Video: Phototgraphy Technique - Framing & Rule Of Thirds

Something else I want to go over is using the camera and framing. So I'm going to use this camera here to describe the shots that I'm doing as I'm doing them. So right now, this is not really looking at me, it's looking at the top of my head. So framing wise, this isn't great.
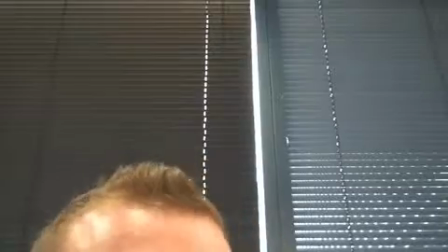This is probably not very good. You can't see my eyes. Usually we connect with people through visual connection to eyes. We can tend to tell whether or not someone's telling the truth in their eyes. And there's a lot of psychological stuff going on there that people are just not aware of.
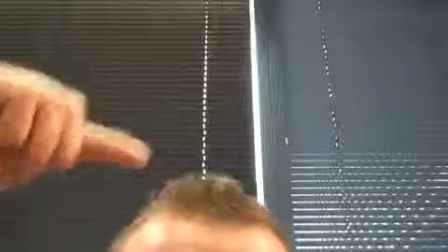So this shot right now, where we just see the top of my head and my forehead, and you can see the wrinkles in my forehead there, that's communicating something, but it's not great.
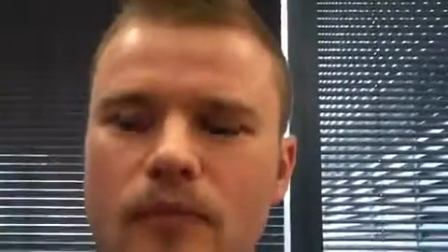So positioning it more on my face, much better.
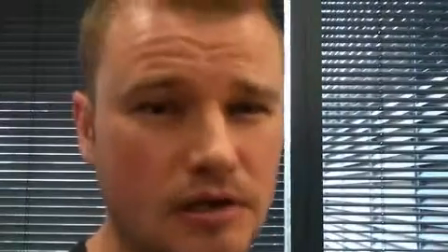This particular shot, we'd probably call this a close-up, almost an extreme close-up.
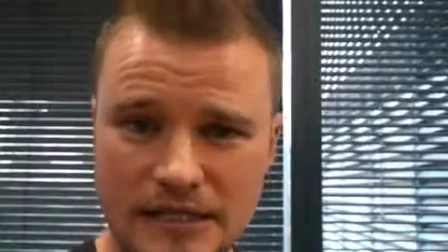It's very personal as far as the space goes. And that's how you would want to think about the positioning of the camera.
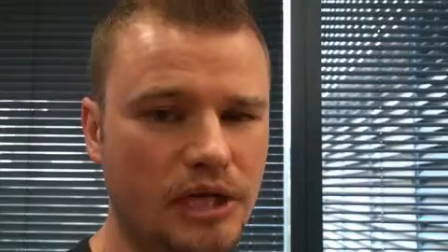How are you engaging with someone? If you were actually talking to someone physically this close, could be a slight invasion of personal space. So maybe this is too close, or that's the point. For dramatic reasons, you want to be in someone's face. So you do come this close. And you understand that, again, a visual proximity, just like we talked about with audio proximity. There's a visual proximity of physically you being there, and that's actually the camera. It still works the same way. So if I move this back by quite a bit,
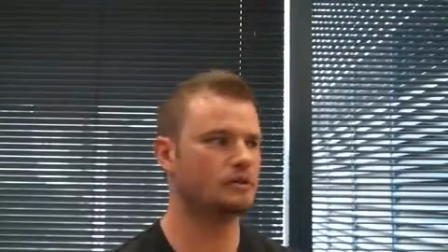this feels a little more casual, it's not as aggressive, it's a bit nicer.
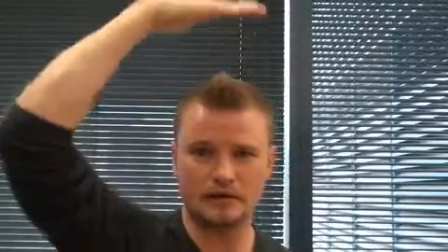This, however, framing wise, you can see the top of my head, it looks like I'm quite short.
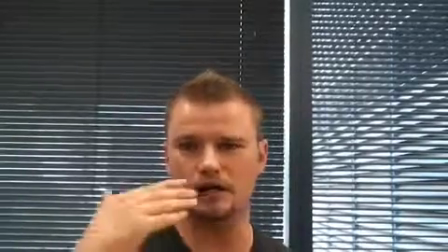It doesn't look like we're talking at the same level as far as the way I'm seeing it and the way that the person is actually talking to the camera. So you want to tilt this a little down to get this to work a bit better.
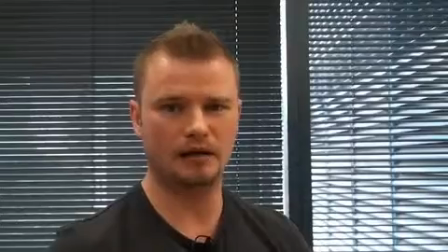So this feels much better. There is a thing called the rule of thirds. So the rule of thirds basically divides up the screen shape into
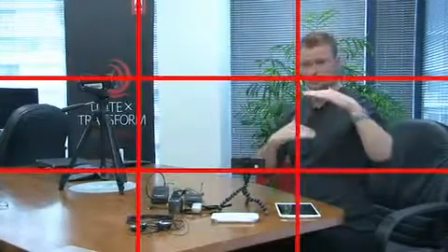3 vertical and 3 horizontal columns and pillars.
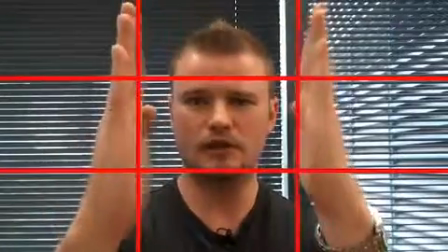So if I was to take my thirds like this, I'm actually sitting in a pretty good third.
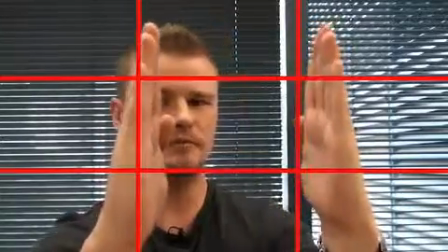However, if I'm talking like that, it might actually feel a bit more grounded if my head was actually sitting on the third line there.
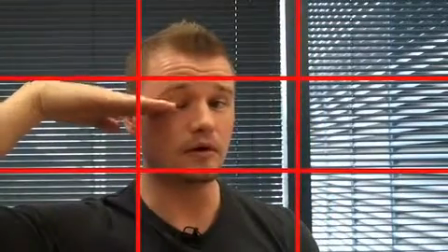The eyes is also an important component, so the eyes are actually the other third.
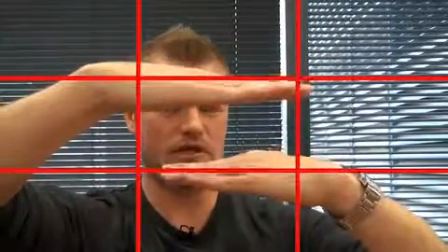If I was to take the thirds like so, you could see roughly my eyes are in a pretty good position.
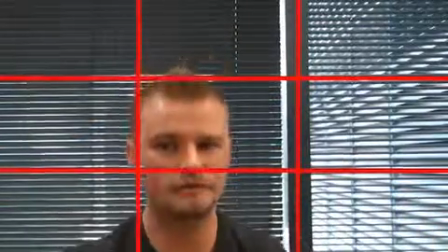If I was to do this, and you look at the thirds,
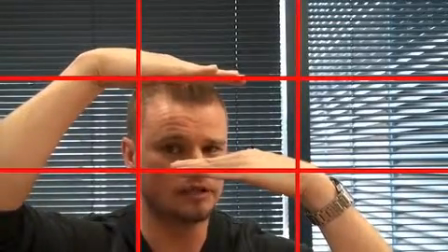my eyes are actually at the wrong set of thirds for it to feel natural.
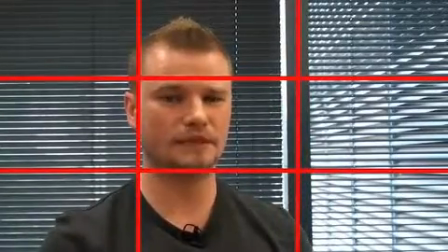So we need to have it something like that. So this is just a couple of rule of thumb things.
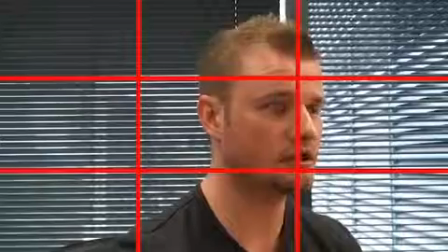If I was to position myself like that and talking in that direction, it feels like there's all this empty space over here and it doesn't look right. This is called talking space. So the conversation's happening this way,
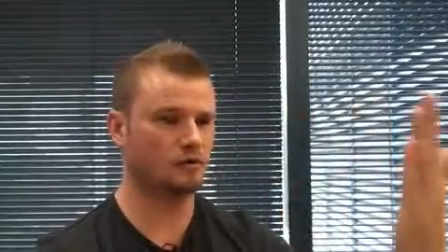you really want to have more space for that conversation to be taking place in that direction.
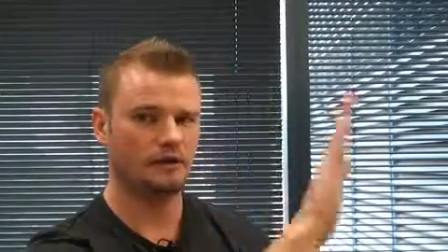So if you had 2 people talking to each other, you would have the opposing sides to have talking space for both of them. A couple other things here. If I was to extend this leg just a little and tilt this down,
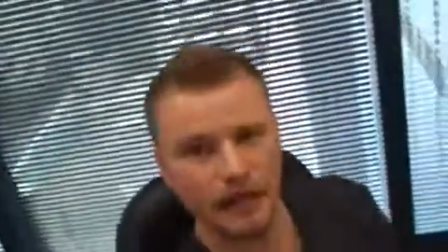I can then position this up and it looks like literally you're looking down at someone.
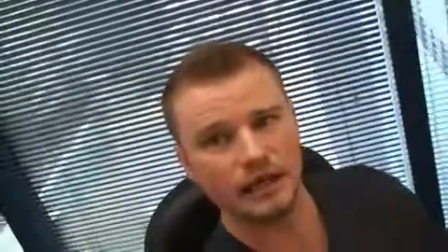So this communicates something different again. The same thing if I was to shorten this leg and put this on the ground and tilt it up.
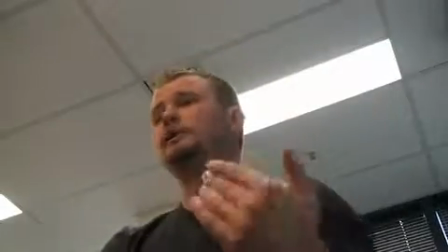So now this feels like you're either on the ground looking up, the person that's conversing isn't aware that you're there.